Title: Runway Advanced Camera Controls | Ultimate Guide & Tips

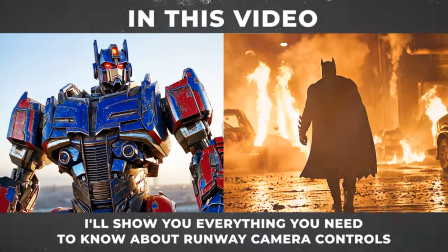0:00 In this video, I'm going to show you how to use Runway's awesome camera controls to help bring your videos to life.
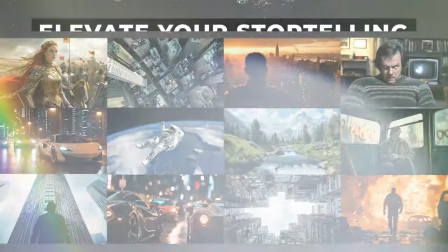0:06 I'll show you loads of different shots from basic to advanced and how they can elevate your storytelling and help you get that cinematic look.
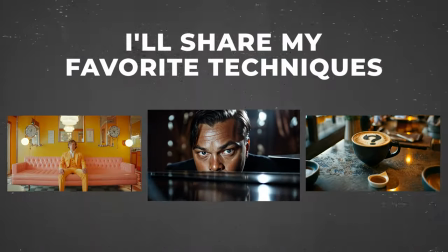0:14 I'll also share some of my favorite techniques. Okay, let's get into it.
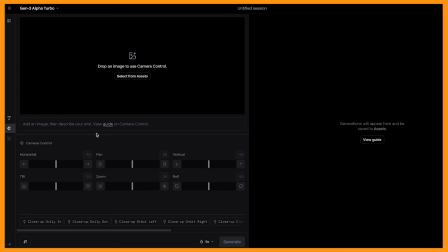0:22 To access the advanced camera controls, make sure you're logged into Runway and you're on the Gen 3 Alpha Turbo mode.
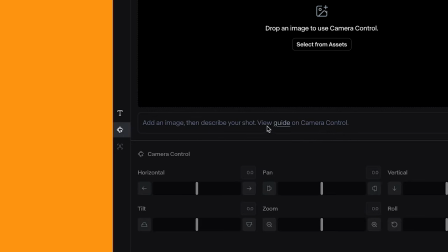0:29 Then come down to the camera control icon, and here we have all of the settings.
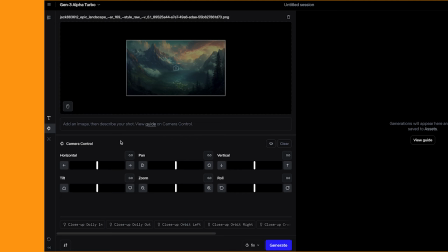0:34 Once you have uploaded your image, you can start to play around with the settings.
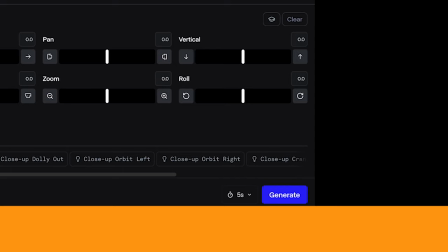0:38 You can choose either 5 or 10 second generations, and if you want to test some of Runway's built-in movements,
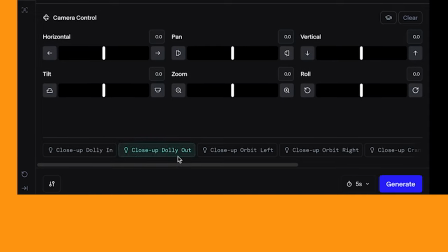0:45 you can do that by clicking on one of these prompts down here.
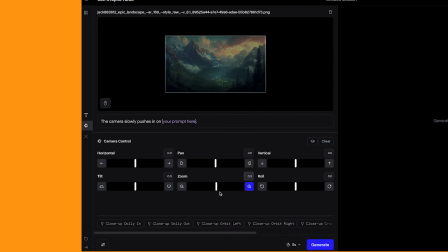0:48 Once you click one of them, it will add in the settings automatically, and it will also add a prompt in for you.
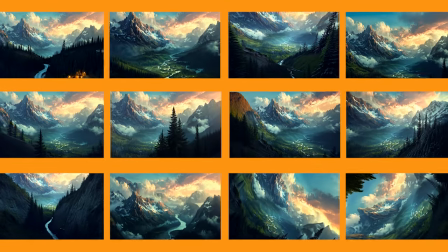0:55 So I'll be going through all the different settings to show you how they can change your shot. So let's have a look at the zoom shot.
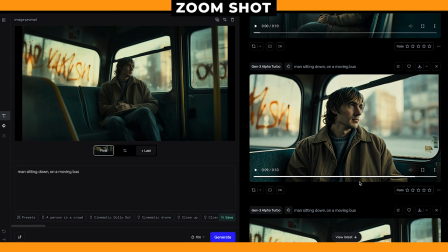1:02 Throughout this video, I will use some of my favorite shots in movies, and I'll try to replicate them within Runway.
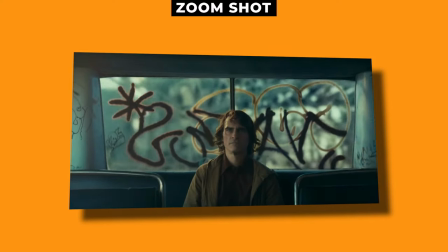1:09 So for this shot, I was inspired by the shot in Joker, where he's sitting in the bus and it slowly zooms into him.
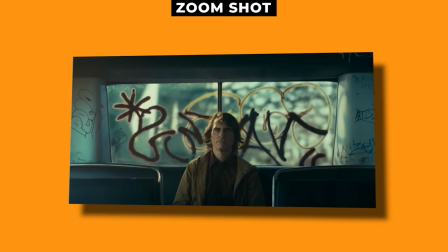1:16 It's a really simple shot, but it's extremely effective.
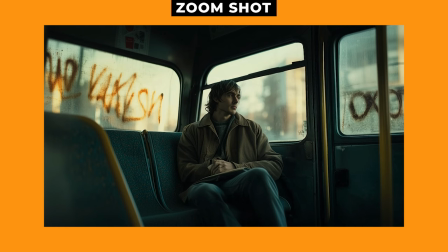1:19 So I generated this image of a man sitting on the bus alone, and it's got the same feel and look as the clip from the Joker film.
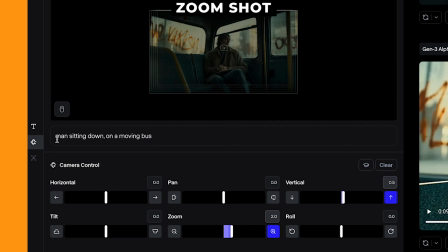1:27 I added into the prompt man sitting down on a moving bus, and I zoomed in by 2 and gave it a bit of a vertical shift up. So it zooms in closer to his face. And this is the result.
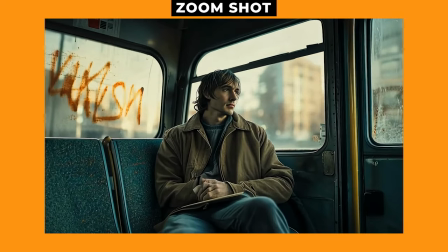1:41 The great thing about this shot is that it kind of draws you into what the character is going through.
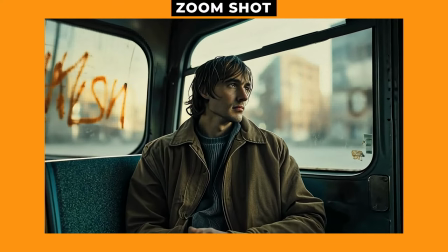1:46 I would have liked the background to be moving as if he was on a moving bus, but I'm still pretty happy with the results.
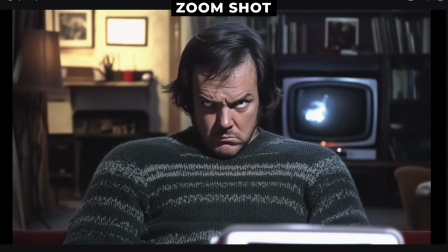1:54 And for this shot, I was inspired by the Shining film with Jack Nicholson. So I generated this picture, which looks like an Uncanny Valley version of Jack Nicholson.
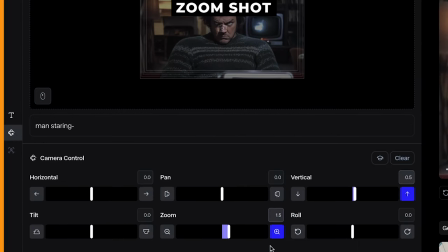2:02 And I used similar settings. So just a 1.5 on the zoom in and a 0.5 on the vertical. If you want a slow push in, definitely use lower values. And the result looks great.
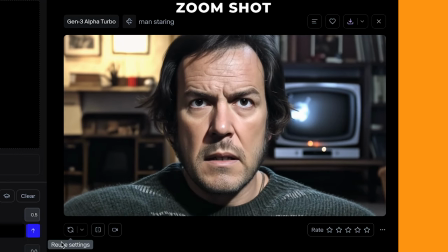2:15 But as you'll see towards the end of the video, it kind of gets a bit weird, as he kind of takes off a mask,
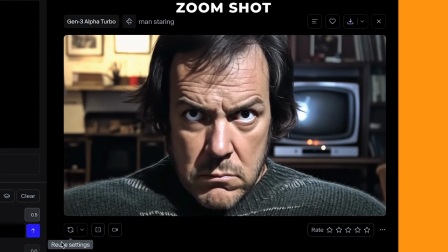2:21 which is very odd, but I guess you can always just cut it before that happens. Now I'll try adding a lip sync to this video to see how it looks.
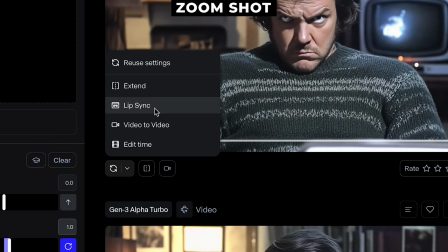2:30 All you have to do is click on lip sync and then add in your audio. So this is what it looks like.
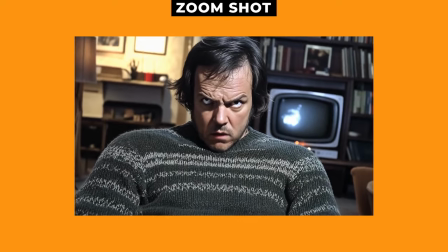2:36 How does this look? The camera is zooming slowly into my face.
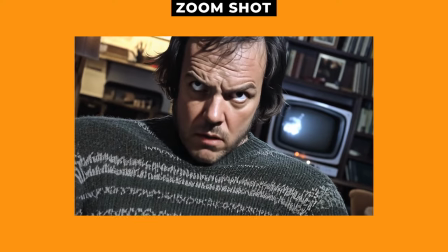2:41 Does it look all right? How does it look?
I think that turned out really well, actually.
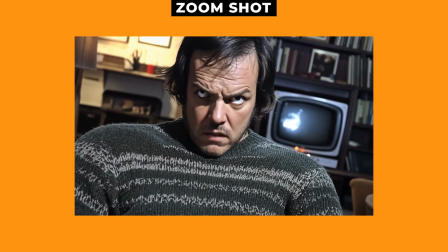2:47 Runway does a really good job at creating realistic lip syncing. And here are some other examples of the zoom in.
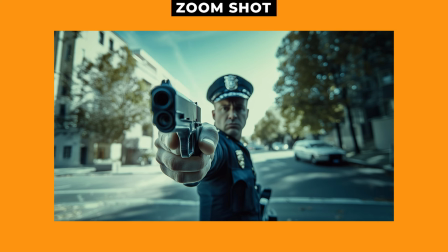2:55 So I've got this shot of a police officer holding his gun towards the camera. Now, what's interesting about this one is that there are some elements that are out of focus.
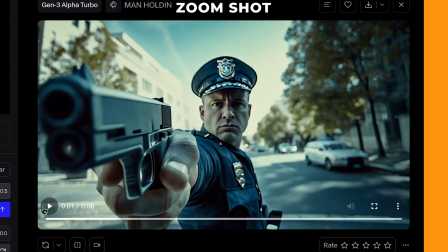3:04 So the front of the gun and his face are out of focus. But as it zooms in, it pulls focus to his face.
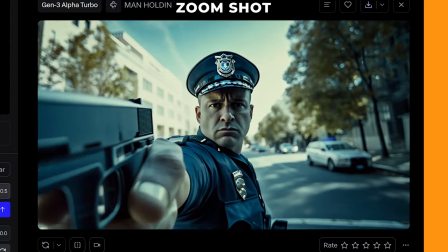3:10 And it does a really good job at making it feel like the camera is slowly moving into him.
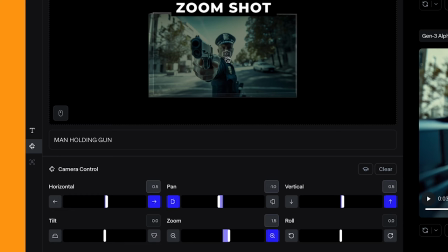3:16 I put a slight movement to the right and then up and just a 1.5 on the zoom in.
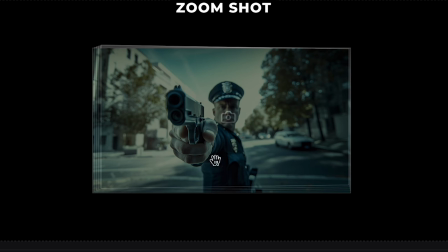3:22 So you can kind of use the little camera icon as your center point. So move that camera icon towards where you want the end point to focus on.
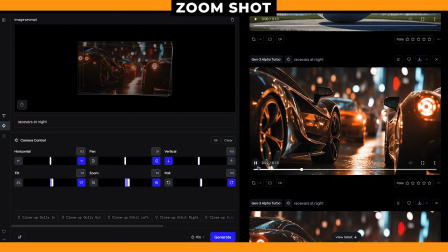3:30 And here again with these race cars on the street, just using a subtle zoom in through in between the cars.
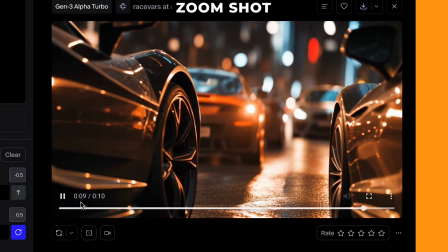3:36 And it's really interesting as it's added these reflections onto the side of the cars, which move as the camera moves between them.
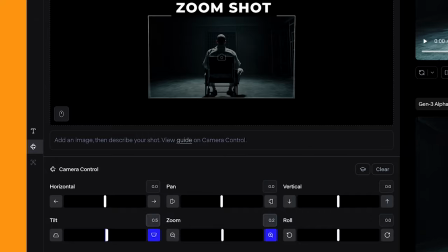3:46 And this shot here only uses a 0.2 zoom in, and it just really does add to that tension in the shot.
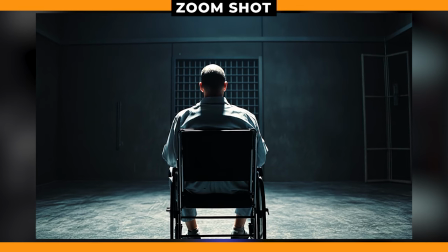3:53 So it's just slowly, slowly creeping into the character in the seat.
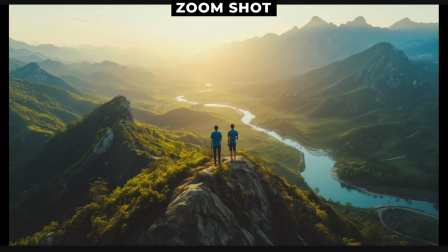3:58 It just adds so much tension. It also works really well for landscape videos.
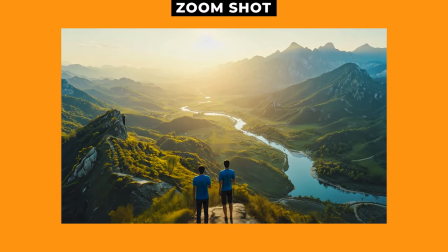4:03 So if you want to establish a scene like this one here, you can have the camera act as, say, like a drone and fly over your scenery, which I think works really well.
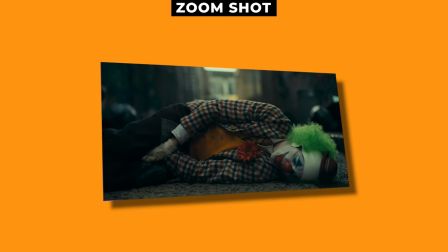4:13 While I've shown you shots at zooming in or pushing in, now let's have a look at zooming out.
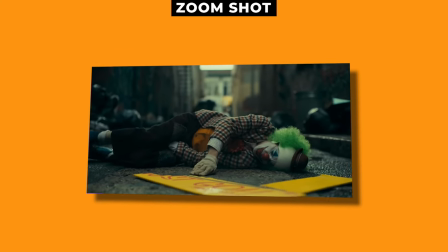4:18 So zoom out or pull out shots can give you a feeling of the subject being lonely or isolated.
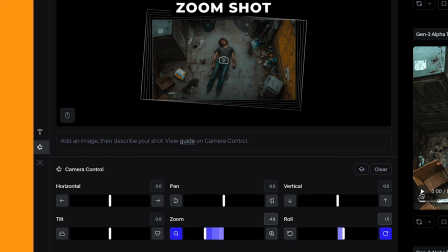4:25 Like in this shot here, I've got a man lying down in an alleyway, and I zoomed out by 4.8 and gave it a subtle roll.
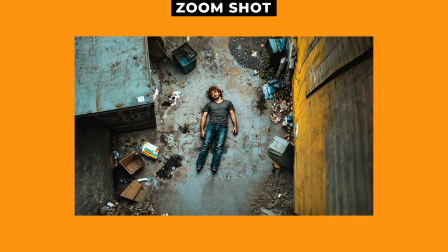4:33 And it just gives him this kind of hopeless feeling to the shot.
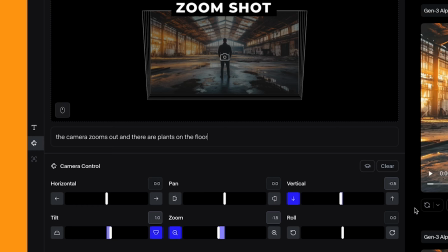4:38 The awesome thing with the camera control is adding more details into the prompt. So for this shot here, I've got a man standing in a warehouse, and I put into the prompt, the camera zooms out and there are plants on the floor. So I gave it a subtle zoom out and I added a bit of down on the vertical setting,
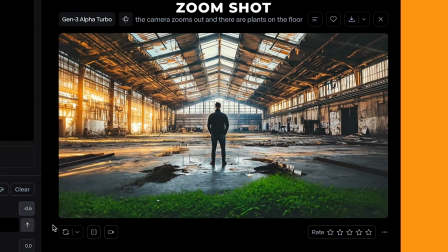4:57 and it worked really well. So as you can see, as the camera pulls out, it reveals all this greenery on the floor.
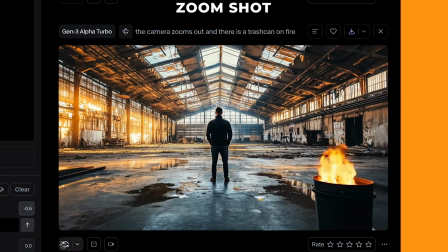5:04 So it definitely listened to my prompt. And in this one, I added into the prompt there is a trash can on fire.
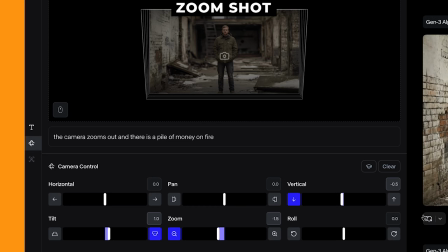5:11 And here's a different image of a man standing in a warehouse. And I added into the prompt, a pile of money is on fire.
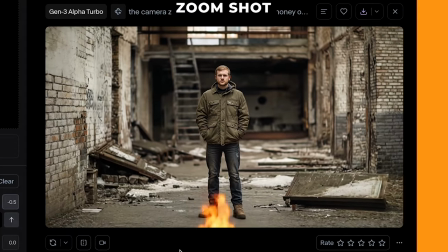5:19 And it did a great job at interpreting the prompt.
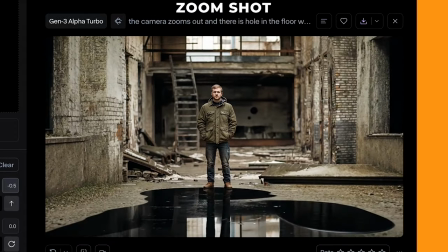5:23 And for this prompt, I added there is a hole on the floor with black oil oozing out of it.
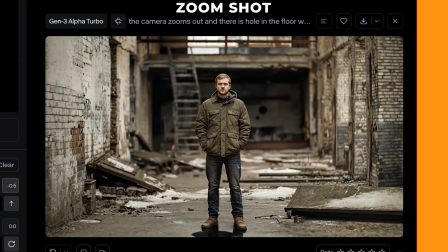5:29 And while it didn't exactly come out how I intended, it's still a really interesting and cool shot.
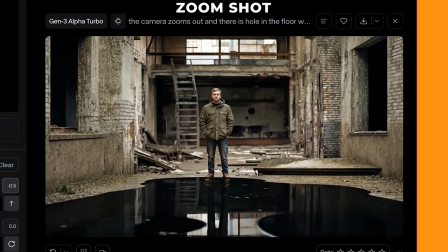5:35 And I'm really impressed that it actually added in the reflection of the character as the black oil appears.
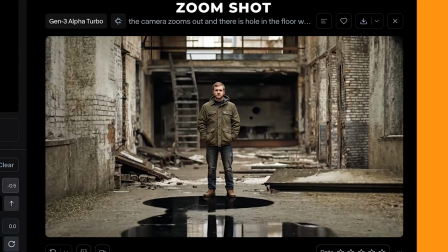5:42 I feel like this is a really cool feature of the zoom out shot, as it works really well to reveal things as the shot is moving out.
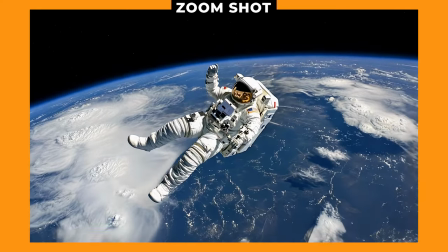5:49 And as you can see from this video, definitely adds that feeling of loneliness and desperation for this astronaut.
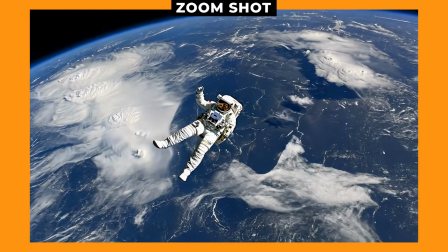5:57 It's really interesting how subtle camera movements add a lot to the shot. Now, you don't always have to do a slow zoom in shot.
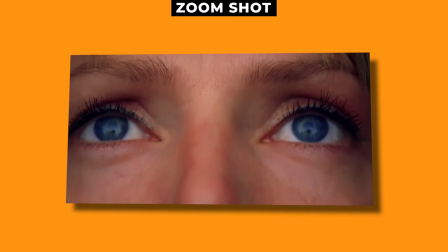6:05 You can do what they call a crash zoom, which is used a lot by director Quentin Tarantino.
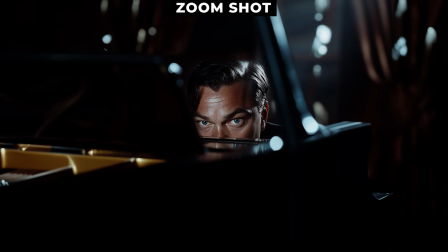6:11 And it looks really unique. So for this shot, I've got an image of what looks like Leonardo DiCaprio hiding behind what looks like a piano.
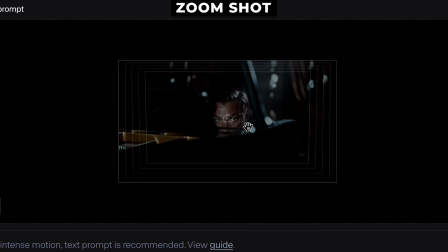6:19 So what I did was I ramped up the zoom to 10, and I just made sure the camera icon was going towards his face.
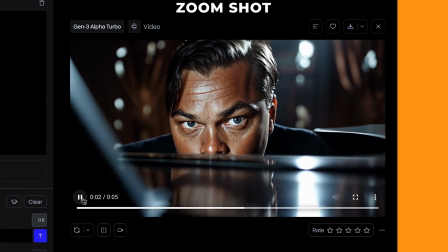6:26 And it added this really cool zoom in shot, which I will speed up after.
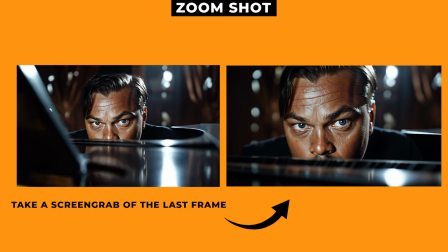6:31 And then what I did is I took the last frame of that video and created another video from it.
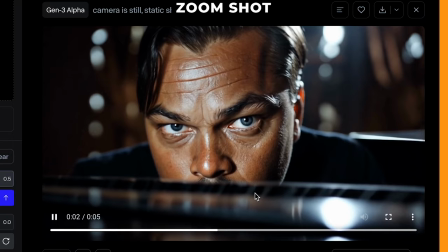6:37 So this is the second video I got, as I just wanted it to be still with a tiny bit of movement.
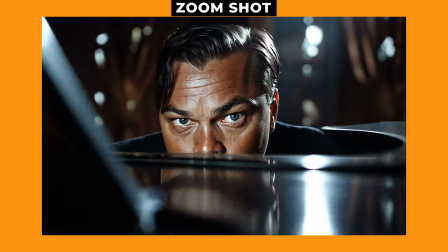6:42 And then when I take the zoom in shot and speed it up and add it with the second shot, you get this really awesome crash zoom effect. Now let's have a look at tracking and trucking shots.
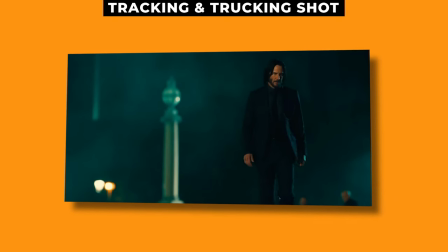6:55 So tracking and trucking are kind of similar to the zoom effect, but the difference is you're zooming in while following a character or a subject.
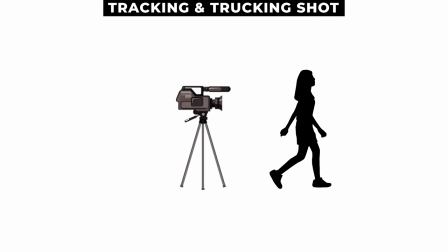7:03 And it's one of my favorite shots, as it's incredibly cinematic.
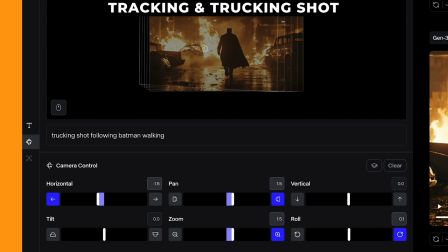7:08 So for this shot, I've got a Batman-style character walking through a flaming wreckage. I was very inspired by the Matt Reeves Batman film. So for the settings, I added in a bit of zoom, a bit of a pan to the right, and a bit of a horizontal shift.
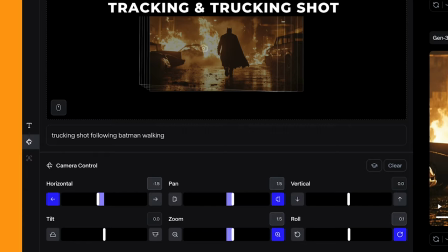7:24 So it feels like I'm moving with the character while adding a bit of movement.
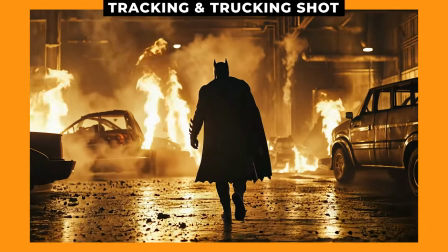7:29 And the result looks incredible. I am so happy with how this came out.
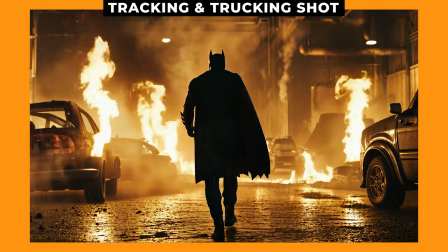7:35 With the zoom effect, it feels like you're following the character, as I added into the prompt, trucking shot following Batman walking.
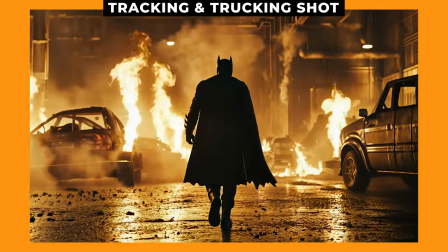7:42 And it's even added in some rain and animated the fire. This is one of my favorite shots.
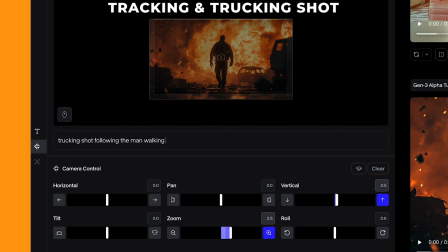7:48 And here's another similar shot, but with a different character walking towards an explosion.
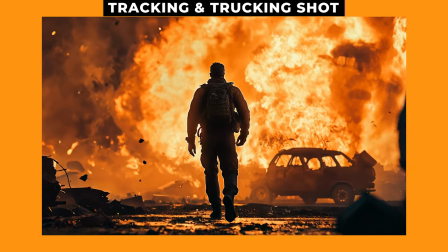7:54 And again, I think it looks incredible. It's got a really cool cinematic feel to it.
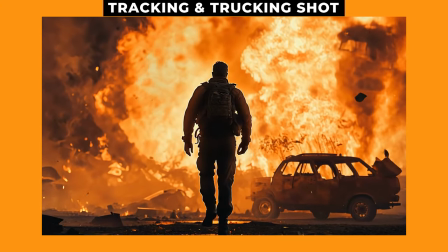7:59 So remember to get these shots, make sure your character is in the scene,
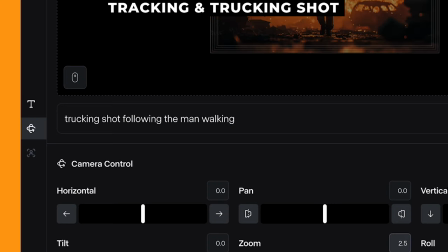8:03 and you type into the prompt your character is walking, and just add a bit of zoom to it.